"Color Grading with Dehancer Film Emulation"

So because this was shot directly in the sun, I wanted the whole image to be flatter. So I just pushed it to the max. And for tonal range, it's how much detail you want to remain in the sky or in the parts that are blown out. So if I put it to 0, you can see that there's not much detail, but once I push it to 100, you can see the separation in the skies and the clouds. You can see the separation between the different highlights and the roll-off. So it gives a very good looking image. And I've applied film compression to almost all my images because I don't like very bright shadows.
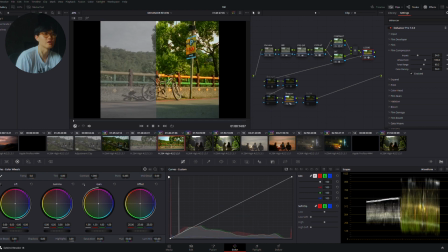9:26 So I think in the previous image that I've edited, I have film compression enabled too. So if I turn it on and off, you can see the difference. This is on, this is off. And because I have clipping indication turned on under the monitor, you can see that when I don't have film compression turned on, I have certain parts of my images clipping.
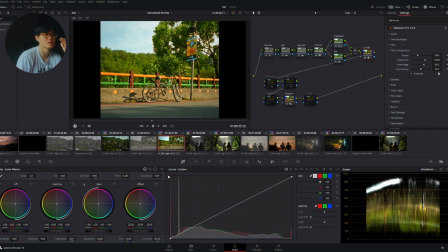9:46 So film compression is really good at keeping your highlights down and ensuring that your highlights aren't blown out, unclipped. And if you like that soft highlight look, you can apply this to your image. So for me, this is the winner right here. I really love this feature. Another feature that people might like is the bloom feature. So the bloom feature essentially works as like a pro mist filter. I already have one applied. That's why you can see there's some smooth highlight roll off here. But if you're going for a specific look, let's say you're going for like a 70s, 80s kind of like glowy effect, you can just go ham on the bloom. So if I turn it on, okay, you can see immediately that there's some glossy effect right here. But if you want to go crazier, you can go to custom and you can play with all these different settings. The most obvious one will be impact. So if I push it to 100, you can see this whole part becomes like a tub of Vaseline, right? So depending on the look that you were trying to achieve, you can do a lot with the bloom panel. And I love this a lot because sometimes I'm not shooting with the Pro Mist filter itself, and having this bloom effect allows me to nitpick on the certain areas that I want bloom to be applied.
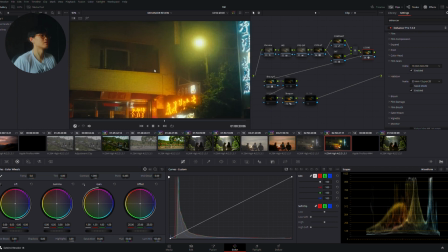11:04 Film grain is quite explanatory. It just allows you to have some nice textures in your image.
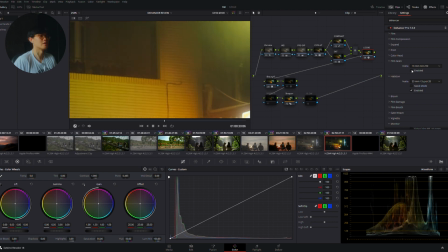11:11 So if I turn this off and I turn it on, you can tell there's so much difference.
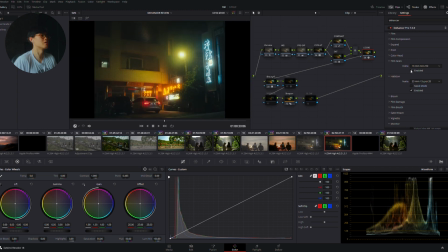11:16 I think the film grain gives a lot of character to this image, especially since this image was shot in Taiwan when the cloud was passing through the mountain. So you can see this very misty effect. So having the grain adds that grit to the image, which I like a lot.
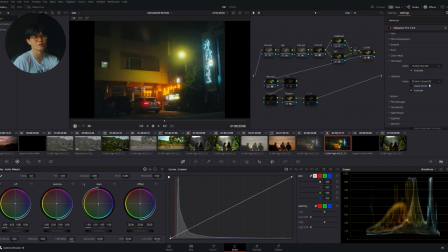11:32 But if you want different types of grains, they have so many different default presets that you can play with, or you can do it custom yourself. So just play around and you will get a grain that you enjoy. But for me, what I was using just now was perfect.
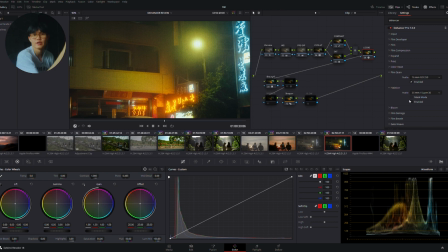11:48 I like the look of halation on a lot of my images, especially images where there are very bright light sources, like night shots, when there are so many different lights just like seeping into the scene. So in this case, I have 1, 2, 3, 4 different light sources here,
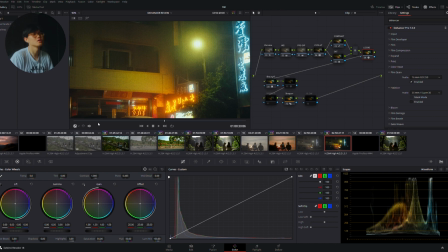12:05 and adding halation to this image will make it a lot more interesting. So I'll show you an example right now. So if I want something very simple, I'll just turn it on, the default one, which is the Super 35 one. Maybe you can't tell much difference right now. But if I want something stronger, I can go for the one with no remnant.
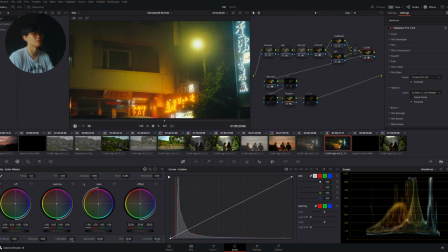12:24 So you can see instantly there was more bloom here, more halation. And if I want to go even stronger, I can go to custom and I can boost everything up. You can see that originally it was blue. Now we have such a strong halation to the image, and now I've overdone it a bit.
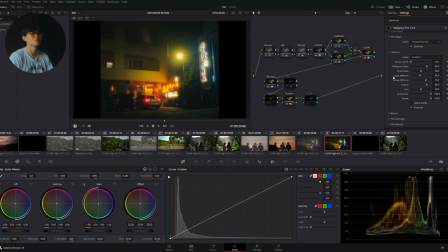12:43 Some people might like this look, but I think it's a bit too strong. So once you play around the different settings, you can achieve something that you like. So going back to what I want, this is good enough for me.
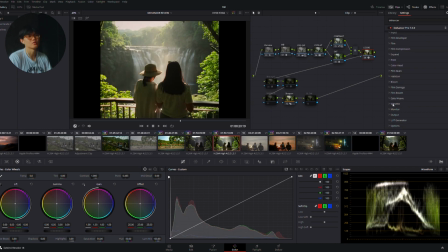12:55 I also like to use Vignette a lot.